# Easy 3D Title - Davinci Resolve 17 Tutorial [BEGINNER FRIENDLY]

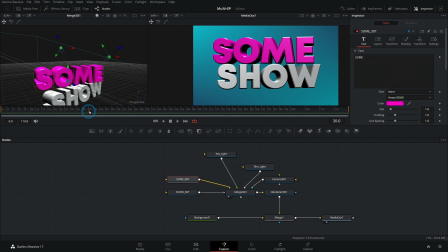746s
So let's say within about a second or so, let's just pick 30 frames-ish, it's going to end up here. So let's grab our sum text and go to 3D transform here.
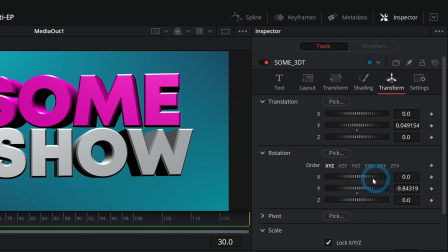757s
And I think what I want to animate is the X rotation. So that's like up and down rotation, right?
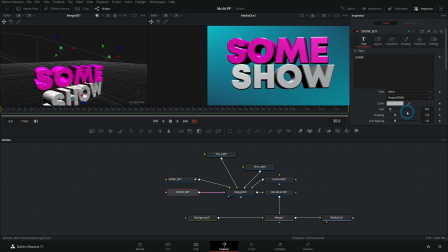763s
So let's set a keyframe right there at frame 30. Same thing for show. And then at the beginning of this, let's bring it back to zero. We're just going to offset some of this a little bit. So we'll tilt this down just a little bit, and this upper text, we'll tilt it up just a little bit so that it, over time, kind of comes together like that.
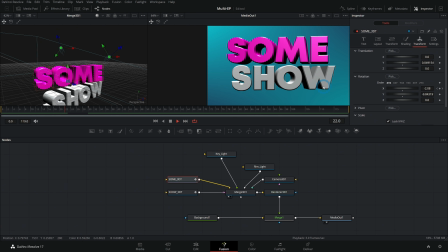780s
It's subtle, but subtle's good. There you go. That looks nice.
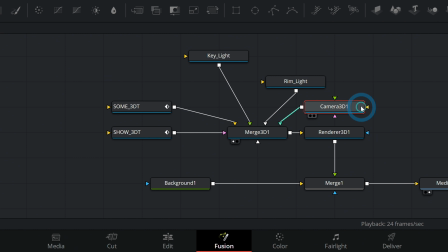785s
We're also going to animate our camera. So let's select our camera right here, go up to the inspector, transform.
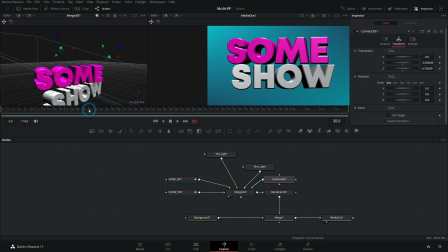791s
And again, maybe we'll have this end at about frame 30. You can pick whatever frame you want.
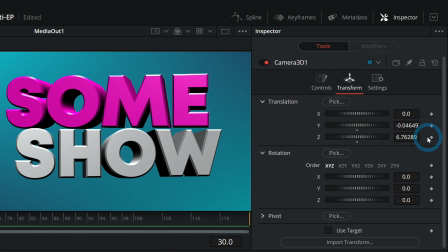796s
And this time we're going to animate the translation in Z because I want this camera to kind of dolly out.
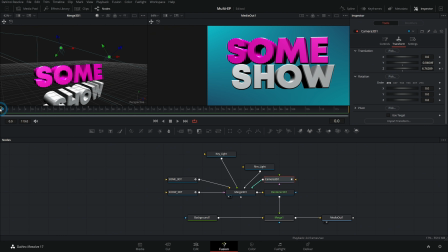800s
So let's keyframe that Z. And at the beginning of our comp, we'll have the camera pushed back like this. And so really what it looks like is the text is coming towards you because you don't really have any reference point like that. And I think that looks pretty cool.
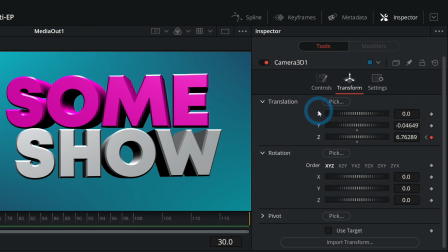817s
One thing I might do is change the camera controls a little bit because I like to have sort of a wide angle on stuff like this.
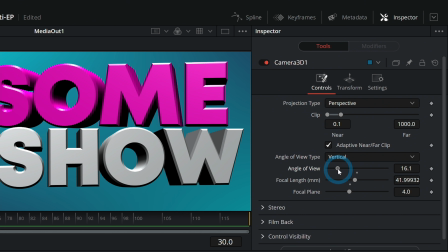823s
So this angle of view here, we can push this down a little bit and give a little bit more lens distortion, something like that.
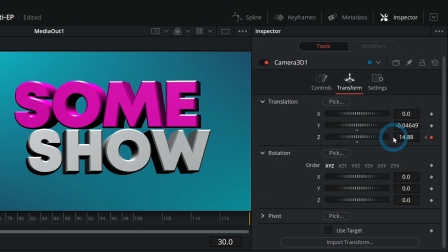830s
Maybe switch this to like 9.3. And this time we'll stop like here.
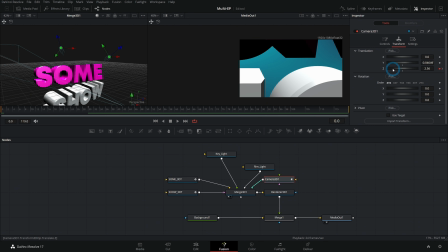836s
And then at the beginning of our comp, we'll actually be way back. So now this will come.
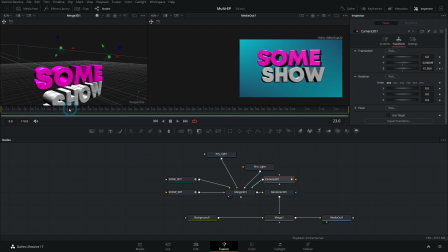846s
Yeah, we'll actually have this maybe bounce a little bit. So like frame 20 will be really close. And then frame 30, we'll back off a little bit, keep it tasteful. So now we have this coming in. It gets really big and then kind of bounces back.
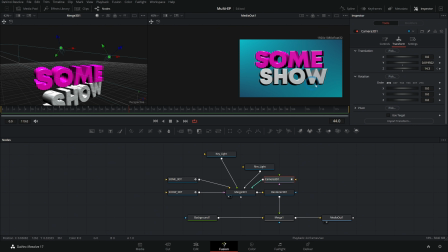867s
The general motion is pretty good. We need to smooth out those keyframes though because it looks janky.
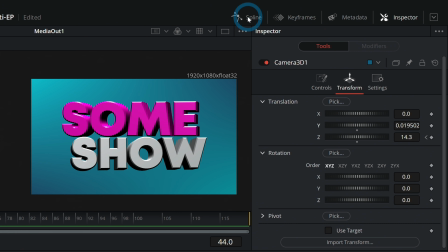872s
So easiest way to do that is with the spline panel up here. You can click on spline. And this is just a graph of everything that's animated.
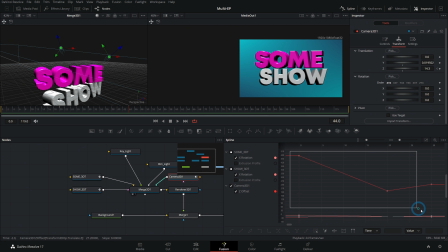879s
Let's just checkbox everything that's animated here. And we're going to select everything, just box select everything, and hit F on the keyboard for flatten. And that's going to flatten out all of these handles, which basically means that everything's going to be smooth.
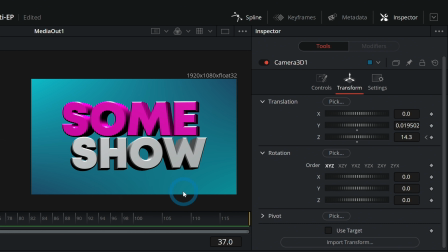893s
So check this out. There we go. So now we have this kind of cartoony zoom. I think that looks sick. Some show. Yeah. Some kind of show. And that's the idea. You could even do stuff like animate the Z rotation on the camera.
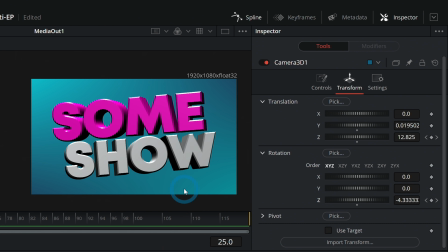914s
And have it tilt everything, right? Of course, we'll want to make sure that we soften that as well. Select all those keyframes and hit F. There's our schmancy title. Some show. You're welcome. Hey, if you stayed to the end, make sure to give me a thumbs up. That'd be awesome.
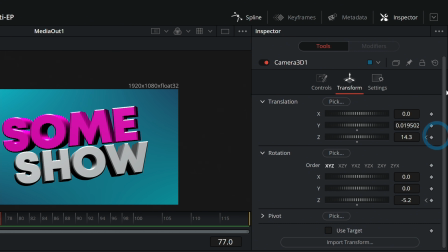930s
And if you want more Fusion tutorials, well, we got a bunch right here. Check them out. And then you too can make some show. You can replace this text, man, with whatever you want. Uncle Jebediah. Or David's show. Or some David. You know, your heart is a blimp. Let it fly.